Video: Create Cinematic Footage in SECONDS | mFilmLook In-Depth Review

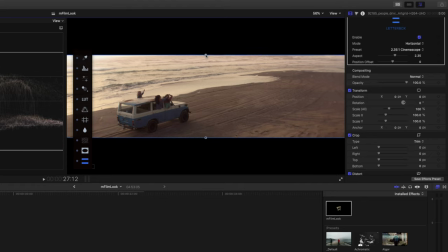4:13 This is really cool because you can simply just drag the letterbox to where you want, and when you get to a known preset, it'll snap and you'll see the ratio up on the top.
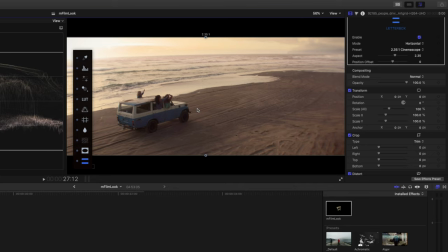4:22 If you'd like to adjust the position of this clip in the letterbox, you can simply click on the clip and drag it up or down. As you can see, with a couple of clicks, we can really transform the shot. So let's have a quick look at the before and after of what we've just done. There are also a bunch of different presets which are handy if you want to quickly start building a look.
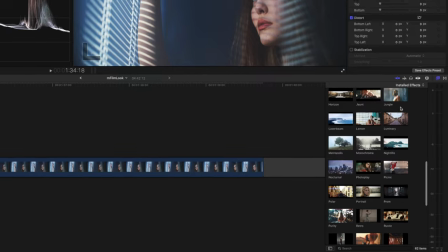4:46 There are 60 different presets to choose from, and it's as simple as making sure that your playhead is over the clip in your timeline,
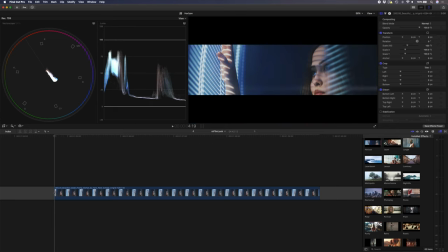4:54 and then you can go ahead and scrub through these different presets to see which one works for your particular clip.
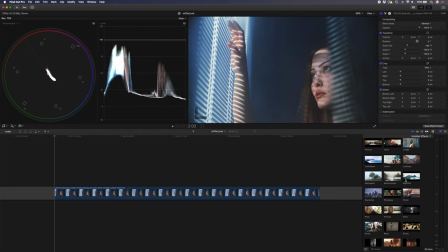4:59 There are so many different looks, and I think I'm going to go with nightlife.
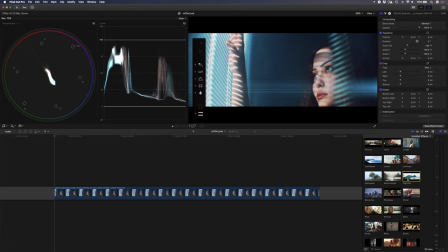5:04 Once you've found a preset you like, simply double click on it to add it to your clip. Once you've added the preset, you can obviously go and adjust things.
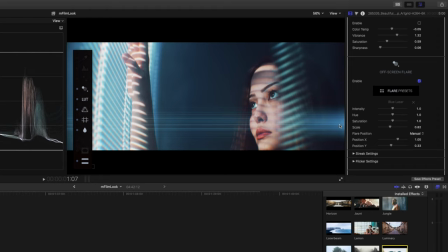5:12 So for example, the lens flare, I don't want this to be in the corner over here. So I'm going to adjust the position until I can see the on-screen control. And I'm going to drag this up to the window. Something like there looks cool.
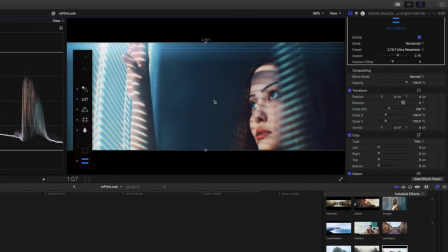5:24 And for the letterbox, I'm going to select that and just drag this clip up so we can see her entire face.
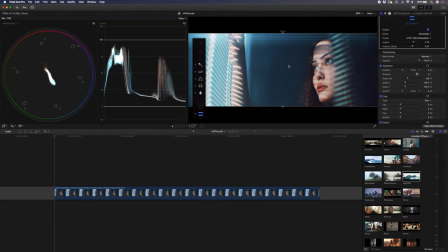5:29 And there you go. In just a few seconds, we have beautiful cinematic looking footage. Let's dive deeper into mFilmLook in the inspector window and talk about some of the additional settings you can change and adjust here.
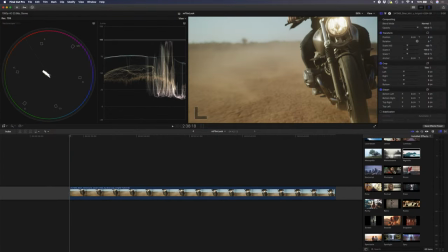5:46 To get started on this example, I'll just start with a preset. We'll try photo play, and that already looks pretty cool.
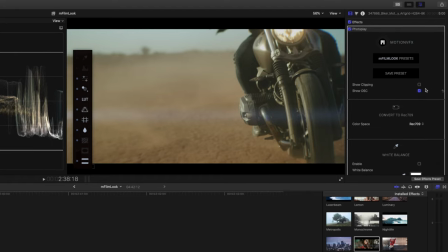5:53 Instead of using the on-screen controls this time, let's turn those off and let's look at the parameters that you can change here. Firstly, I'll double click on the top of the inspector window just to expand it, and I'm going to hide my effects browser for now.
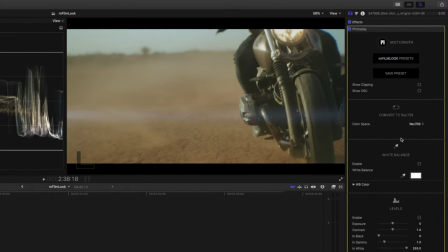6:06 One of the things you can change is your color space. So if you shot in CineStyle or D-Log or S-Log or anything like that, you can come in here and choose your color space. For now, I'm going to leave this at Rec 709. I'm quite happy with the white balance, and I am going to come make some basic adjustments to the levels and the basic adjustment section.
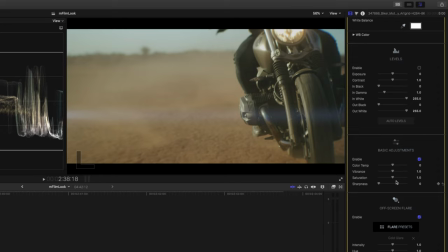6:26 But first, I want to change the LUT in this preset.
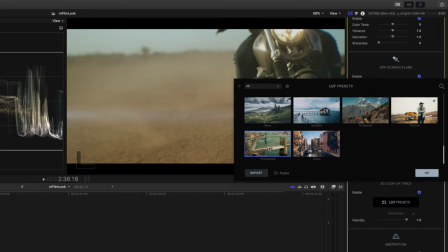6:28 So I'll head over to the LUT presets, and then let's choose something like Thunderbolt, which is nice and orange, nice and warm.
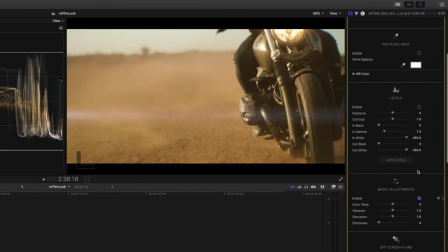6:35 Quite happy with that. I'll scroll back up to the levels and the basic adjustments, and I'm just going to enable the levels, and I'm going to adjust the black value here just to get these blacks nice and dark, and I'm going to adjust the white just to get some nice contrast in the scene. That looks cool, and for the color temp, I might just bring this down a little bit so it's still warm but not overly warm.
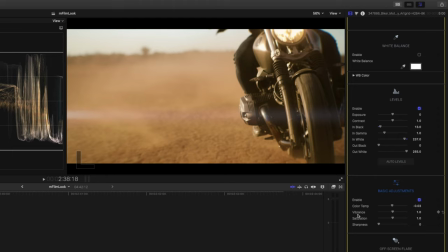6:56 As you can see in the inspector window, there are extra parameters like vibrance and sharpness which you don't have on the on-screen controls. So if you really want to take control of your look, it's good to come into the inspector window because you have access to all of the different parameters.
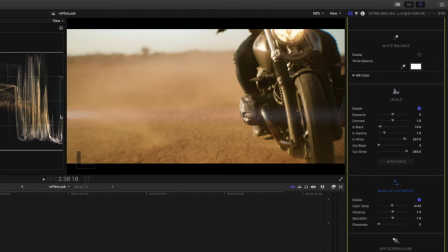7:11 One of the things I'd like to change is this flare. It looks odd to me that it's on the left. I think it would look cool if it was linked to this headlight.
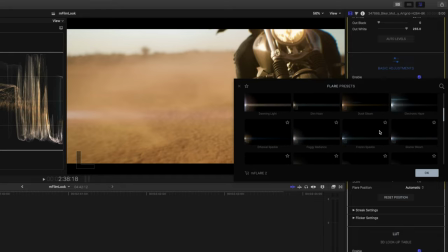7:18 So I'm going to come down to the flare presets. Let's just pick one, maybe ethereal sparkle.
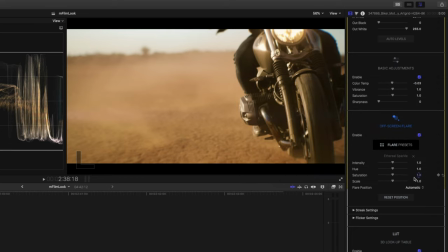7:24 That looks pretty cool. And I'll hit okay. I'll change the flare position from automatic to manual. And then I'm going to drag it across here, and I'm going to place it up on the headlight. What actually might make this easier is if I go back and turn on the on-screen controls,
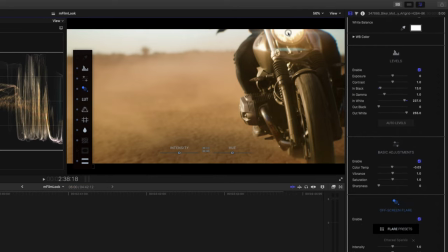7:40 because then I can grab this lens flare and put it in the center of this headlight like that. I might change the hue, maybe something kind of like that with a little bit of bluey green in it. And what I'd like to do is I'd like to track this flare to the headlight. So I'm going to set a keyframe on my X and Y position, and I'm going to come to the end of my clip,
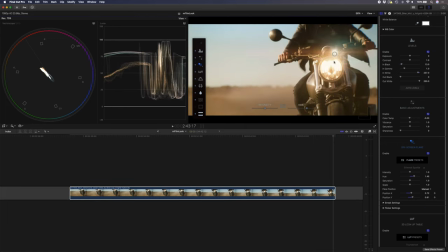8:02 and I'm going to adjust that position and move it down into the center of the headlight again.
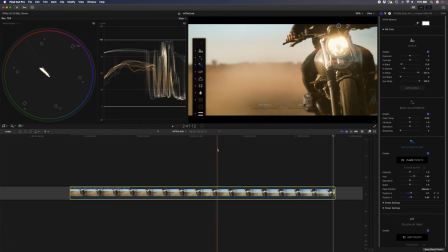8:07 So it won't perfectly track just yet. I'm going to hit Control V to open up my animation properties. And over here, I'm going to just go ahead in the middle of the two keyframes and adjust the position again. I'll keep doing that, adjusting the flare so that it's always in the middle of this headlight.